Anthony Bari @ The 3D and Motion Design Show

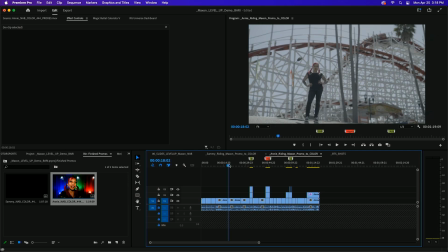So in this promo we had a bunch of skies, and then we had some drone footage, right?
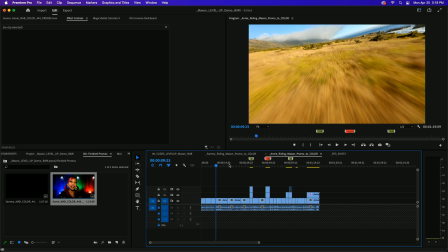And one great thing about that, and I'll show you that in a moment, is that even if, let's say you get GoPro footage, and GoPro footage doesn't have that much room for you to do any color grading on. When you're using Open Color I/O, using that engine inside of Magic Bullet, you can actually grip that sky and keep things intact and adjust the exposure values.
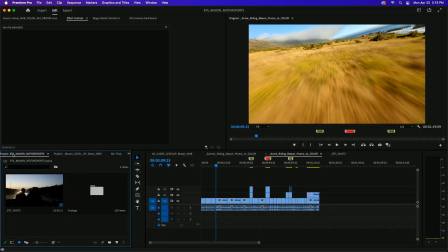I'll show you that in just a second. Let me show you this second promo here so you can get an idea of kind of like where the highs and the lows are inside of this. Let me show you here.
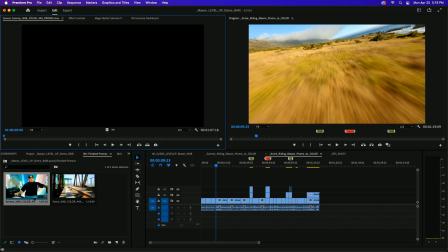All right.
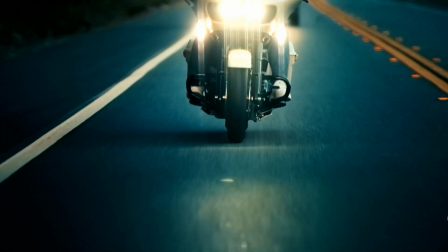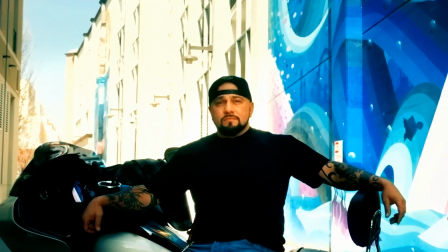Everybody's bike identifies who they are, and all the little things you could do, seeing what else is out there,
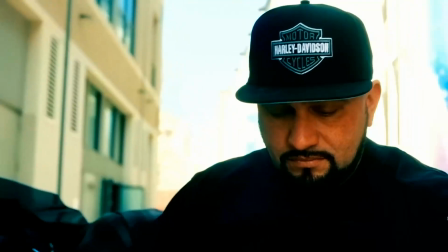and being comfortable, being uncomfortable is like a balance, because anything could happen.
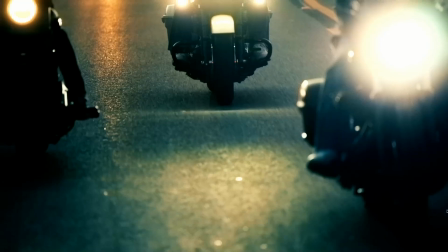But overall, it's just an exhilarating feeling. Even though you're riding a group, at the same time you're an individual.
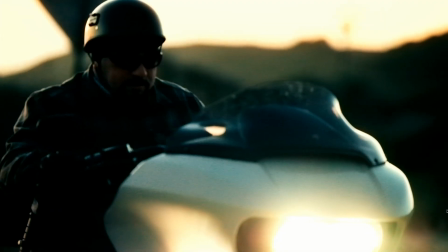When you see somebody on the side of the road on a bike, you stop, you wave.
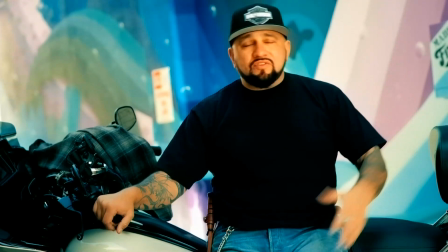When you see somebody riding by, even if they're in a different type of bike, it's just like a rule of the road.
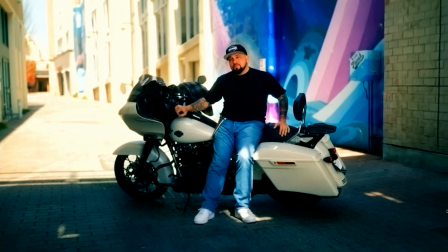You're a part of that environment when you're on a bike that you never would have known existed.
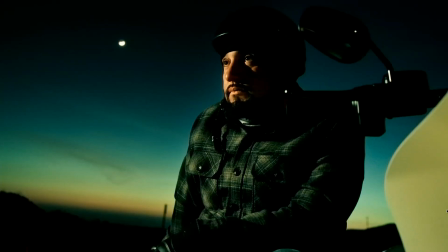It's a full spectrum.
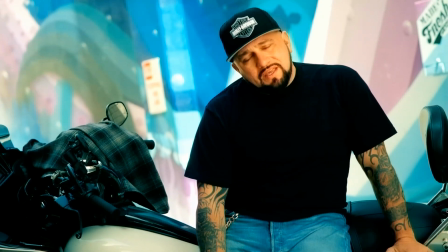And it's beautiful.
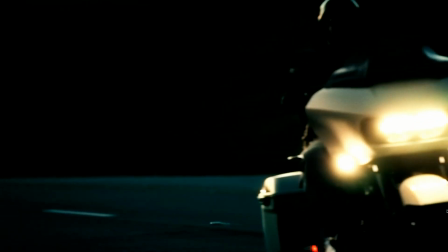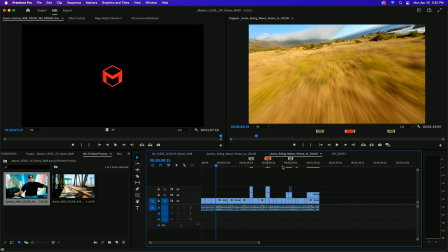Thank you. So, let's just break this one down a little bit, and I'll highlight and show you some BTS.
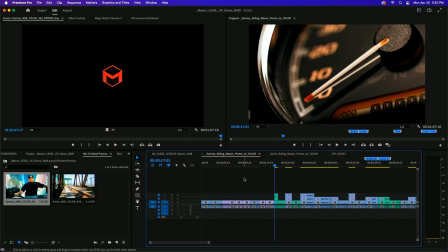So on these, we actually did some wanding on these, and this one I have some effects on already.
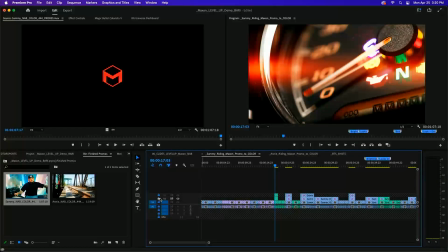Let me turn this off.
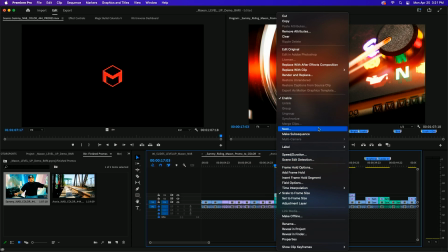So there's I have to do it the manual way because my shortcut is not in there, but so here we go.
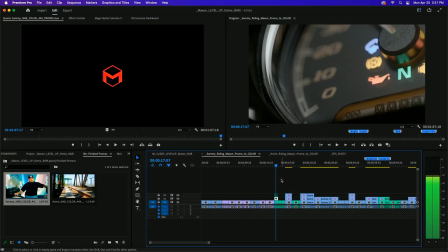So that's what we started with, and we actually, there's a highlight that's right here on the outer edge of that speedometer, right? And we just use this little aperture light, kind of like these little LED lights, but instead of being a wand, it's actually just a little square.
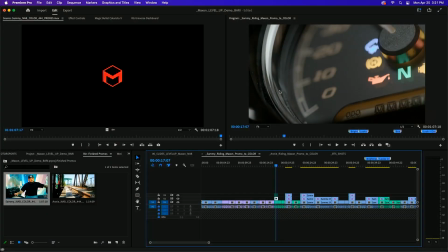It's not bad, it's about $100, and you just put it on, it has a 1/4 screw on the bottom of it, so you can just use it and kind of wand in these ideas of what you want to do, and then later on you can use diffusion or you can use optical glow, and you can kind of pump these areas out so you can see all these little areas you want to highlight.
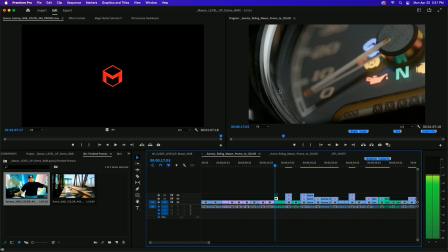You can see it. It's very, very subtle. So let me jump over here.
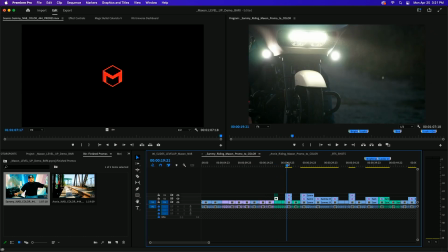This one right here in particular, we shot this pretty low light. Again, we're like shooting in almost complete darkness with just headlights, and then on the back of a pickup truck, and a lot of different things can happen.
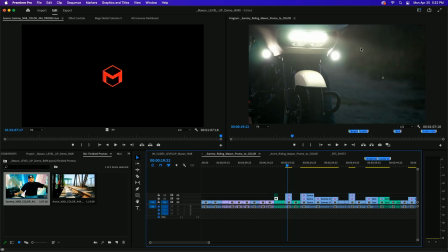You know, in this one in particular, we wanted to kick up that dust right there. So you can see the dust over here. kicking up. Oh, And that only comes about if you knock down your light all the way.
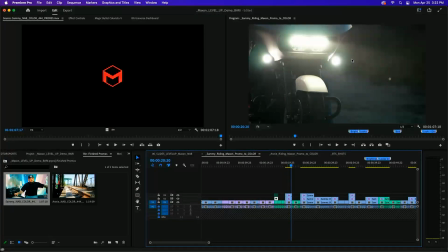You want that exposure to go down all the way and kind of focus on what the light is hitting. So this right here was just kind of when I initially shot it. Let's see.
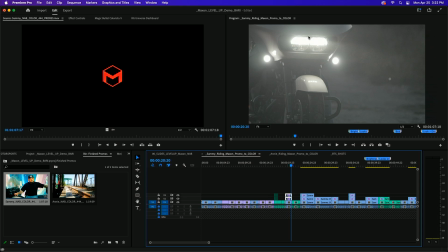Look kind of like this, really muddy, because also you're shooting directly into the headlight, right? So if I go into here, and I'll just show you some of the looks that I've already applied to it.
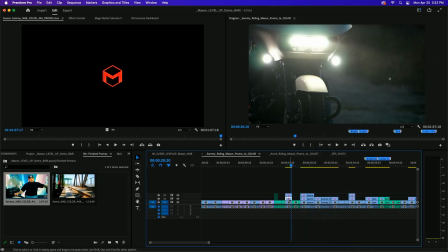And forgive me for the whole right-clicking thing. Again, I don't have my shortcuts on this machine, but let me right-click. And let me zoom in, too. That always helps. Make this a little bit taller. There it is. Okay, so right-click, enable, and this one here.